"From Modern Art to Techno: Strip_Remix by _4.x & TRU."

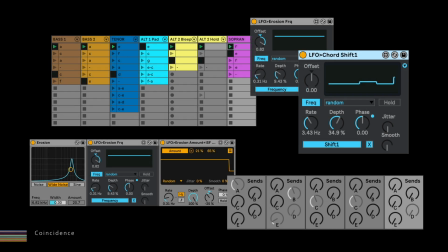742s
The combination of all these changes ensures that the piece of music is recreated at every moment and continues indefinitely. However, this does not result in random chaos. Instead, there's a certain order to the sounds and video elements, limiting changes to a specific range.
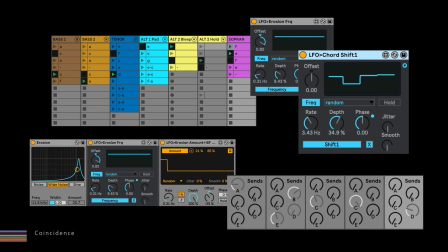761s
This is important, as otherwise the result would simply be chaos, which would be aesthetically unappealing and therefore not in line with the painting. Finally, I turned the individual sounds into video animations. For this, I used the application VideoSync.
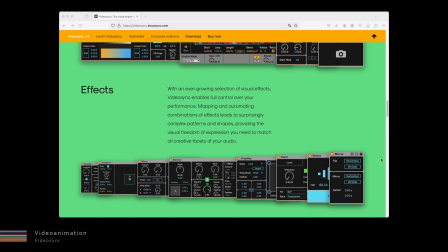780s
It is a small piece of software that can be integrated directly into Ableton Live, allowing sounds, MIDI notes,
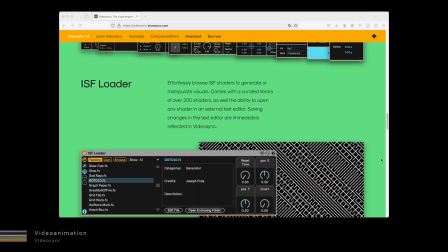788s
envelopes, or other sound parameters to directly generate and/or modulate video material. The video material is therefore controlled directly by the sound.
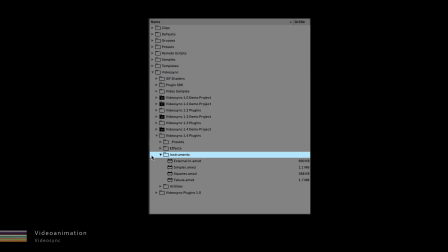800s
The tools and effects are very intuitive and offer endless possibilities.
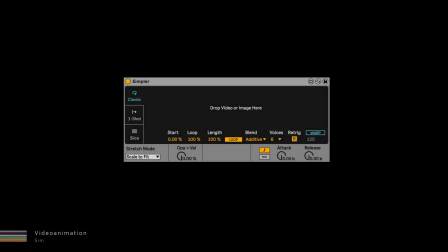806s
For most of the sounds, I used VideoSync's Simpler as the image source.
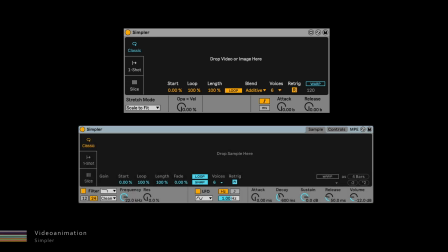811s
It looks similar to the Simpler in Ableton Live and it works pretty much the same way.
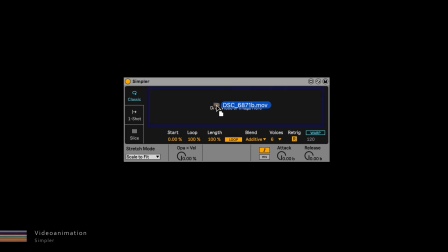817s
The only difference is that it plays video files or images instead of audio samples. At first, I experimented with short video clips that I had shot at the exhibition. However, they seemed too restless to me and were sometimes too shaky. They simply didn't match the music.
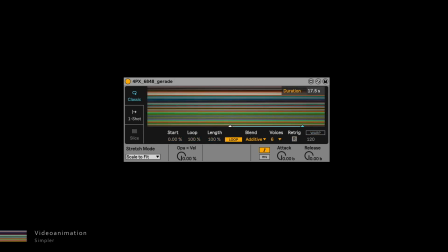835s
So I ended up using a frontal photograph as the image source and added it to Simpler. When you play a note, the entire photo is displayed.
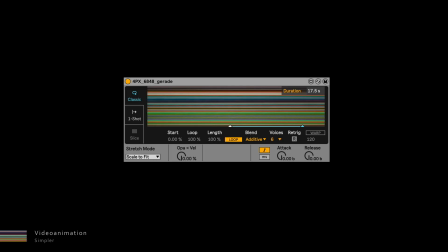850s
To make this more interesting and diverse, I used various effects and combined them with LFO modulation.
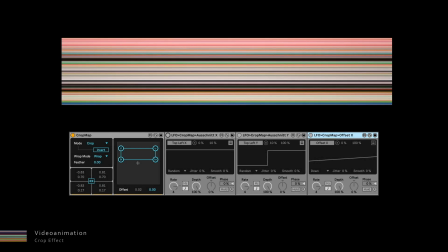858s
The basic video animation for almost all sounds is generated by the crop effect. It ensures that only a section of the image is visible.
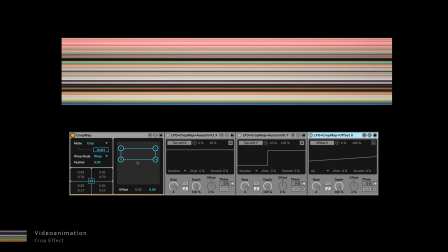874s
The dimensions of the section are continuously changed by 2 LFOs.
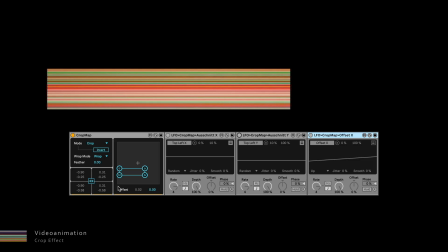885s
Another LFO modulates the offset parameter, causing the image section to move.
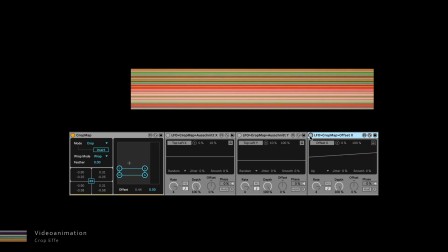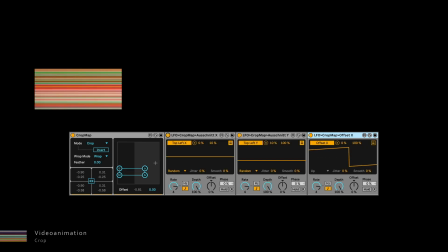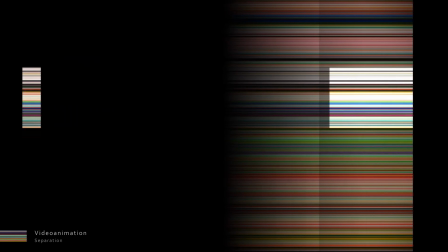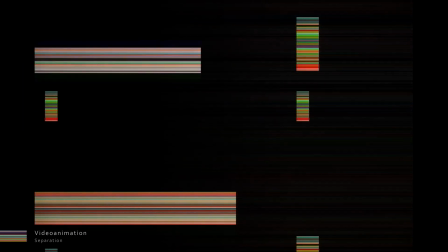908s
In order to distinguish the video animations of the individual sounds
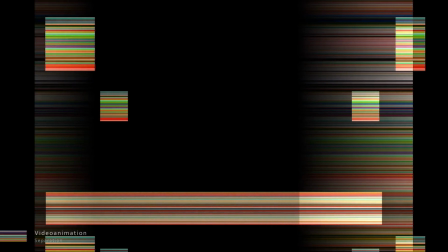913s
from each other and to pick up on their individual sonic characteristics,
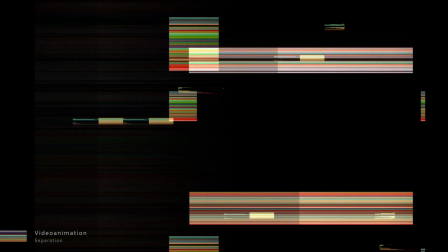918s
I made different settings to the crop effect and added further individual effects.
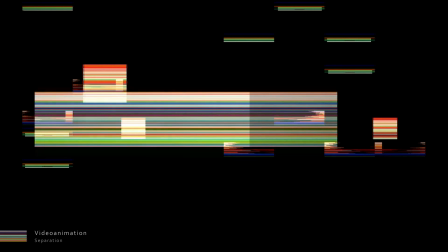926s
This not only makes the sounds visually distinct from each other, but also makes the video animations more interesting and varied.
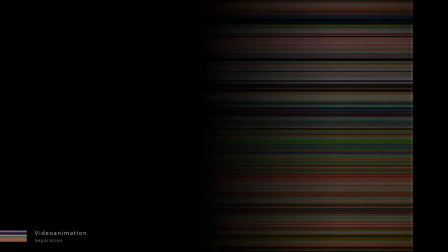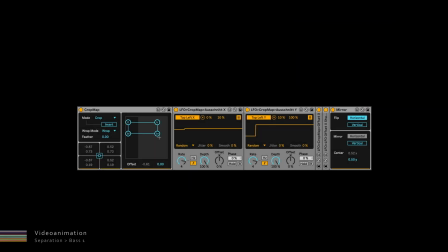942s
Base 1 plays the lowest frequencies. Accordingly, the cutouts are particularly wide.
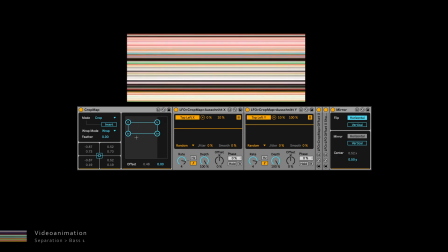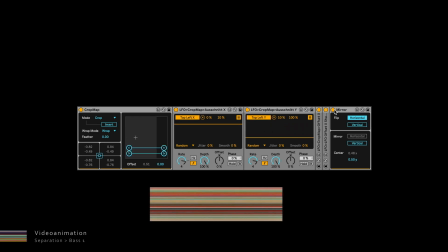955s
Also, I added a mirror effect to make the stripes appear to move towards or away from each other.
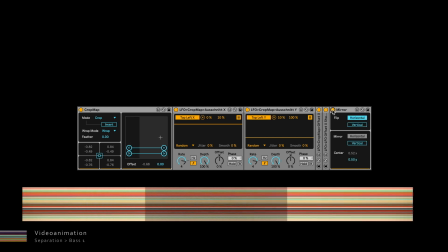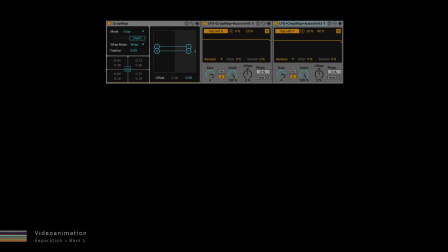967s
The sections are less wide for base 2, as it plays an octave above base 1. The movements in its frequency spectrum caused by the vocoder
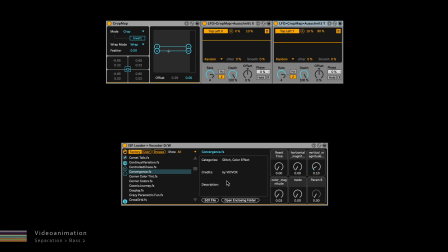982s
are picked up by an ISF effect and transferred to the color scheme. Similar to the sound effect, the video effect is also rather subtle.